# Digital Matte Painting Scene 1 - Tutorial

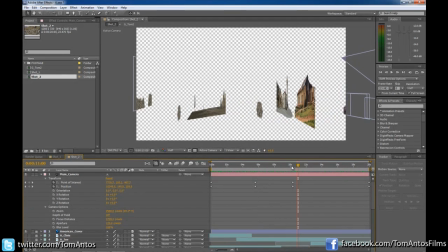985s
Here's, you know, the sort of mid-ground objects. Here's those little buildings far, far away in the background.
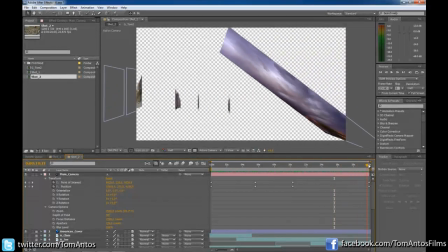992s
And then here's the sky, a big sky image.
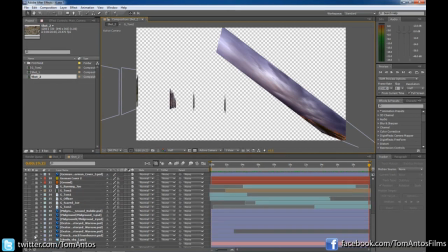994s
And again, to adjust the sky, I had to sort of rotate it, put it at an angle, so it kind of looks like it's going over the city. And again, that's easy to do. Just once you look at the sky image, go into your transform, and you can adjust its X rotation.
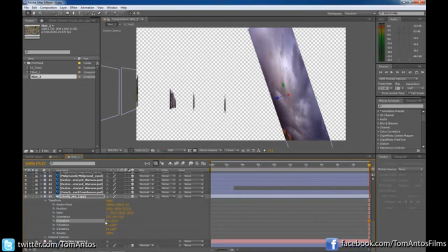1012s
So you're gonna make it sort of tilted more or less, and yeah, that's how the scene will end up looking.
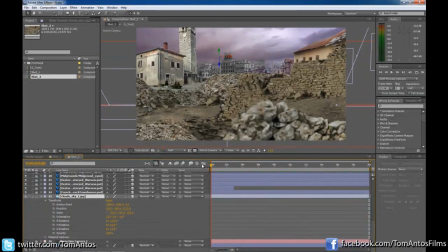1019s
So obviously from the side it doesn't look that good, but all we really care is that it sort of looks, you know, looks still sort of like what it did in Photoshop when you look at it, you know, head on. And the reason why we do that is because now we can basically move the camera, you know, as long as we keep the camera pointed from the same position as it is right now,
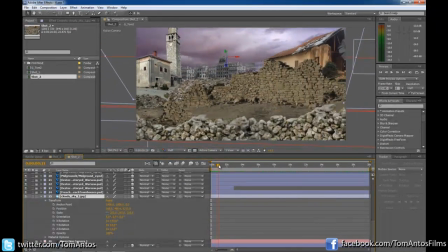1039s
basically head on, and we just move it left, right, you know, up and down, or we can move in a little bit more into the scene, then the scene will look 3D. So next we'll work on our camera move.
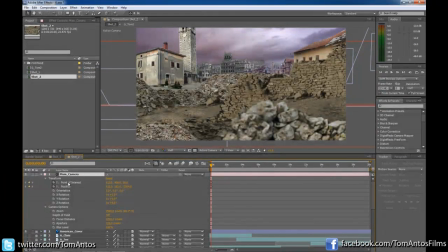1052s
So I grab my camera, go to point of interest and position, key it on the first frames. So here, just click the time watch icon, and then let's say at the beginning, I'll grab my pen tool,
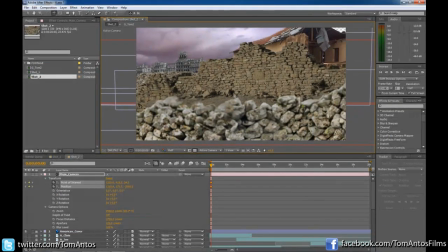1067s
camera tracking tool, and I'll just move the camera to the right like this, and I want to,
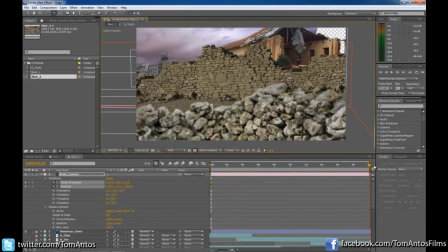1073s
this will be the starting position, and I want to end the camera, the scene with the camera in
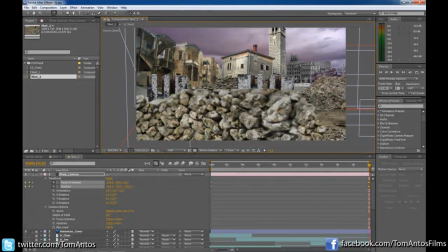1079s
this position, let's say here, because if I go too far then there's no more images,
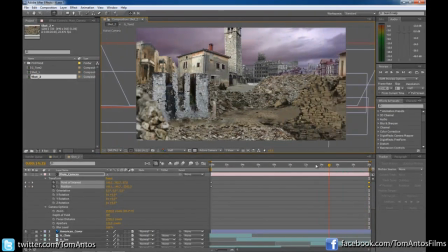1084s
so somewhere here. And now I can just sort of move across, and you'll see that it's starting to look like it's 3D.
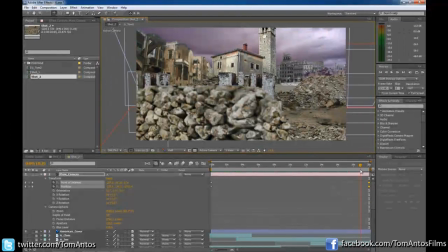1095s
Now the next thing you'll probably do is you'll end up adjusting all the brightness of the images. So, you know, just use your standard color correction tools here in After Effects.
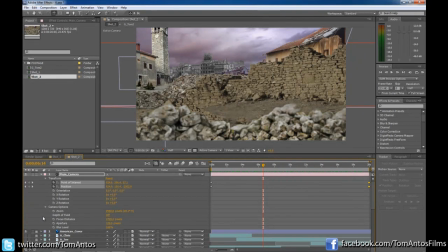1106s
You can also make it more 3D by adding a depth of field. So for example, here in the camera options, you can go depth of field, enable that, and right away you can see, for example, the object here, objects really close to the camera and far away from the camera are out of focus,
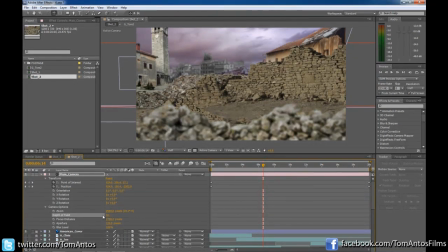1121s
and everything here in the center is in focus here. And you can actually now adjust also where the camera focuses, so you can even animate it.
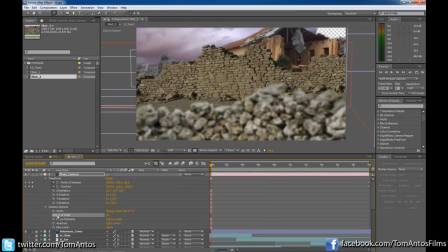1129s
So let's say at the beginning we want to be focused here on the foreground, or let's say focused here on the midground. So we'll click the stopwatch, and then at this point let's say we want the camera to focus here closer,
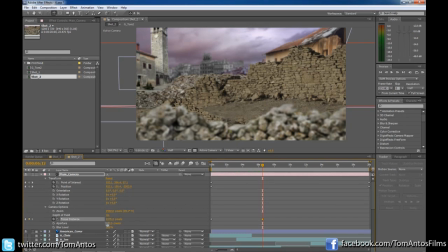1145s
so we move, adjust this value, let's make it, I don't know, 500. Let's see how that looks. Oh, too much.
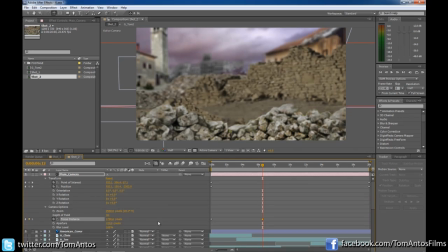1157s
So 1500, somewhere there should do it. And a bit less here.
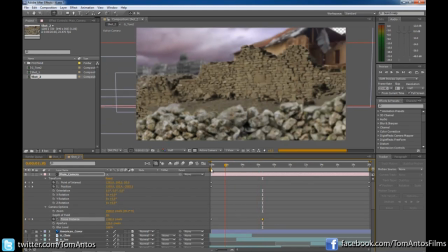1167s
Yeah, something like that. And you can see that it looks as if, you know, your foreground goes out of focus and then in focus here.
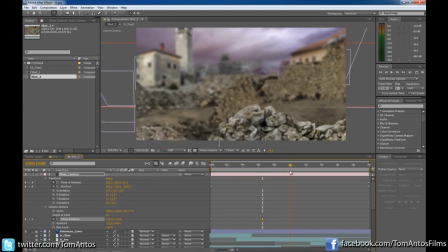1176s
So again, it just makes it feel a little bit more like an actual 3D scene.
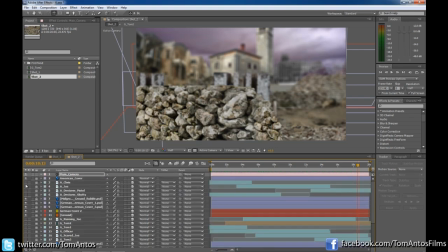1183s
And then the last thing is you add in all your other, you know, your live action elements. So all the Americans here in the foreground.
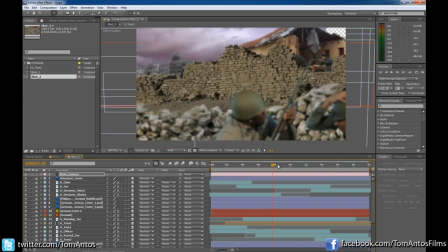1195s
Germans, and then all your explosions, that kind of stuff, you do at the end, and then your color correction overall for the final scene.
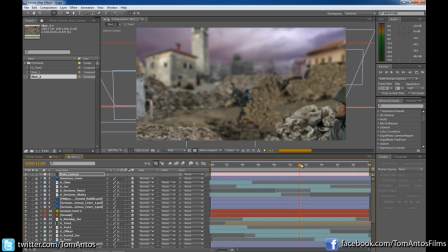1204s
And this is kind of what you end up with. I hope you guys enjoy this tutorial.
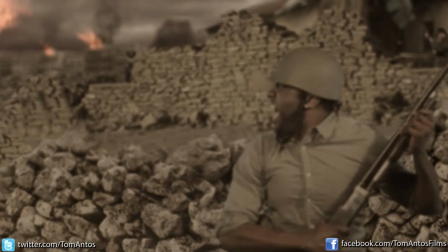1209s
Once again, my name is Tom Antos.
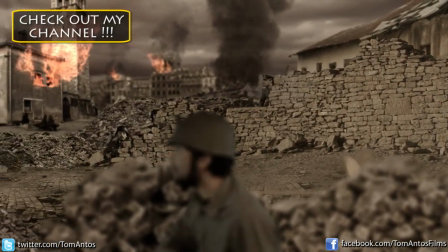1212s
You can check out my channel, Tom Antos Films, where I have a bunch of other filmmaking tutorials, anything from,
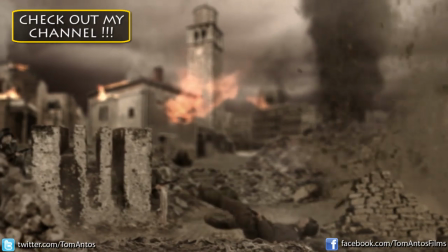1219s
how to use your camera, just basics, how to achieve nice depth of field, to camera angles,
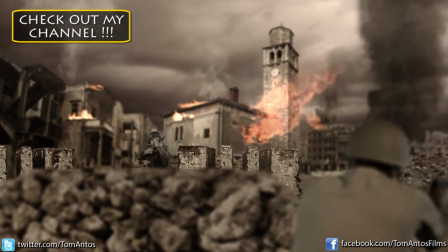1226s
framing, that kind of stuff.